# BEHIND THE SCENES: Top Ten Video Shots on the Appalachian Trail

Hi, my name is Maddie and last year I hiked over 2,000 miles on the AT. And someday, I'm sure I'll stop talking about it. But today isn't that day. Because last week I released my documentary, a sum of the whole experience, today I thought it'd be interesting to go behind the scenes, do some nature appreciation slash trail community appreciation and show you all how I got those shots. Real quick, I also wanted to mention, because I'd feel bad if someone was interested and they missed out on this, that over on my Instagram from now till March 3rd, 2024, I'm giving away,
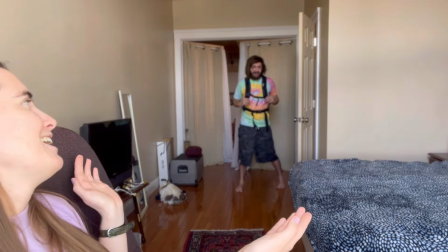(0:37)
smoke, I'm giving away a day pack by Beer Mountain Life.
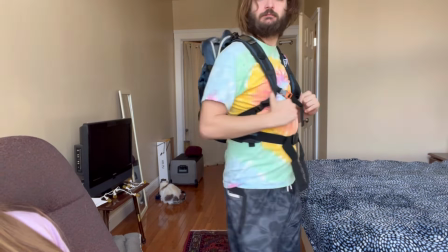(0:45)
It is a very well made sturdy day pack and this pouch right
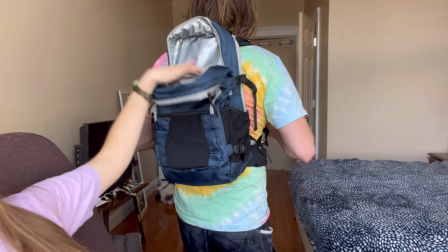(0:50)
here has insulated material in it so you can put ice and your drink of choice in it.
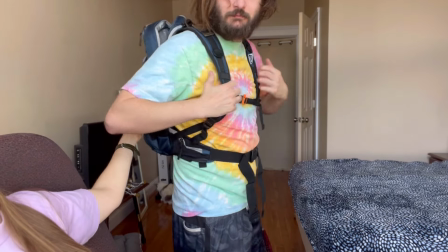(0:57)
And also it would have the Beer and Beautiful Places symbol right here.
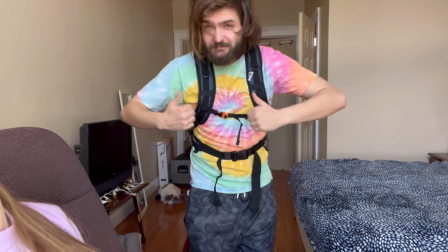(1:02)
So good day pack, giving that away on March 3rd. Now let's get into my top 10 favorite clips I took on the AT. and it's hard to say my top 10 favorites because I'm like what if I forget something what if my opinions change and this clip I thought was not that great I'm like oh my gosh that was so cool so I don't know here's 10 of my favorites anyway so this day was really beautiful this was when I was in the Rhone Highlands the fog was really thick
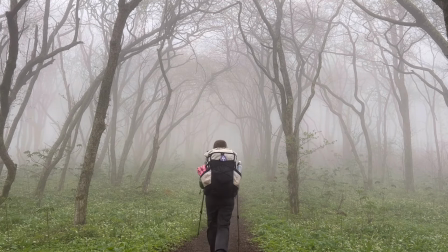(1:36)
the twisty trees look awesome so I set up my tripod and
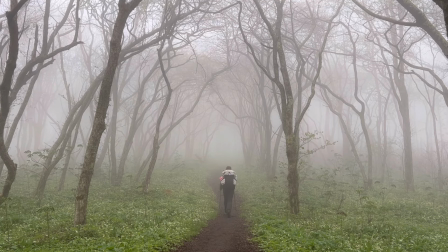(1:42)
then just walked up a hill and I love this because you can see how I'm kind of disappearing into the fog. A lot of my clips that I use are kind of short and it feels like you're going from place to place pretty fast but here it's just a
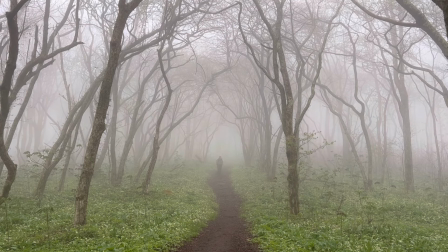(2:01)
long shot of like yeah I'm spending all day walking through these beautiful bare trees and fog then of course with a tripod shot you always get a walk back what I've started to do is
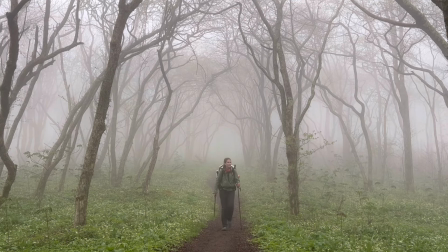(2:17)
act like I'm going to use the clip while I'm
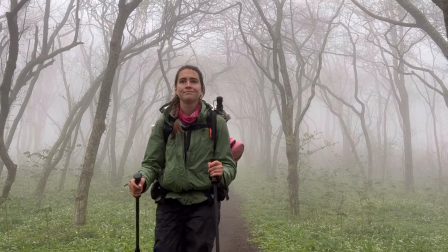(2:21)
walking away and the clip while I'm walking back you know I don't just you know make whatever face when I'm walking back I still pretend like I'm actually out there hiking and I just don't know the cameras there because you could use either one. Now here's my favorite in the category of like people and through hiking culture. There were two tramleys, two big groups that were hiking around the same time as each other.
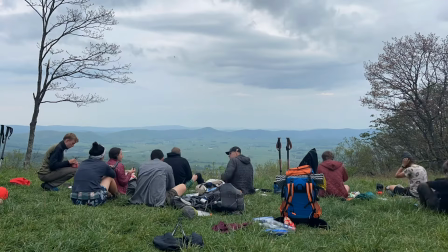(2:46)
We both stayed at this shelter with a view and we were eating dinner and the clouds were rolling by and I just thought it was the awesomest thing.
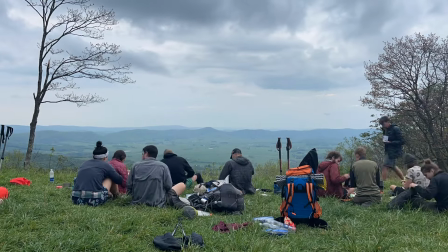(2:56)
The first time I tried this the wind blew my tripod over so I tried again
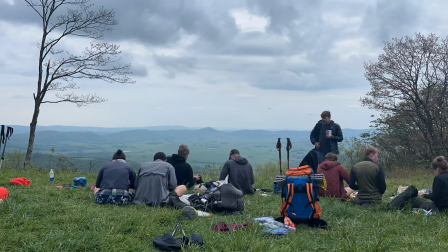(3:01)
I don't know it shows what our daily life was like everyone
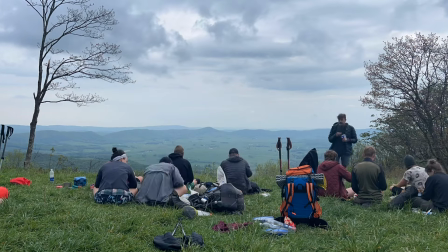(3:06)
sitting in the grass eating together looking out of view time lapses always are
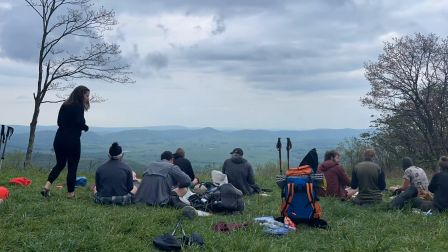(3:11)
just I don't know they make me think about the passage of time
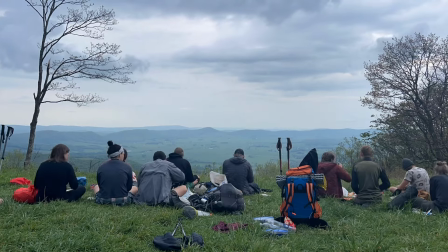(3:16)
and how on this day everyone would was eating together but then some people
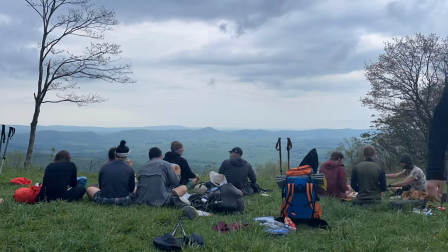(3:22)
sped up some people had to get off trail or something and it's just a cool capture of what life was like out there in southern virginia anyway it changed so often my next favorite it's pretty short it's a static
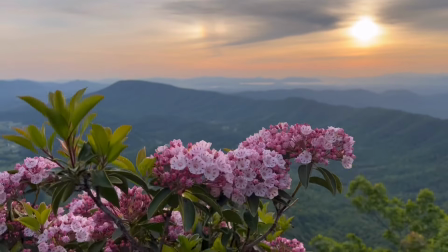(3:37)
shot you get some of the wind noise and if you don't already know these flowers are mountain laurel they're pretty popular among the are along the at and kind of a symbol of the at they were in bloom in May,
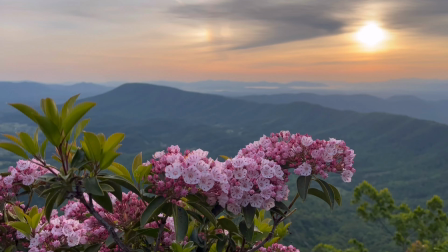(3:57)
I want to say, May or June, but this is the view from McAfee Knob, actually, which is a very,
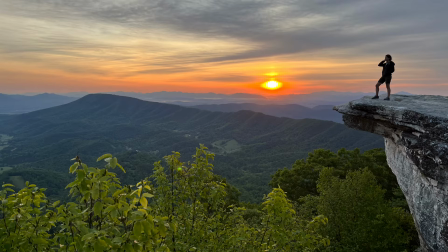(4:04)
the most photographed spot on the AT.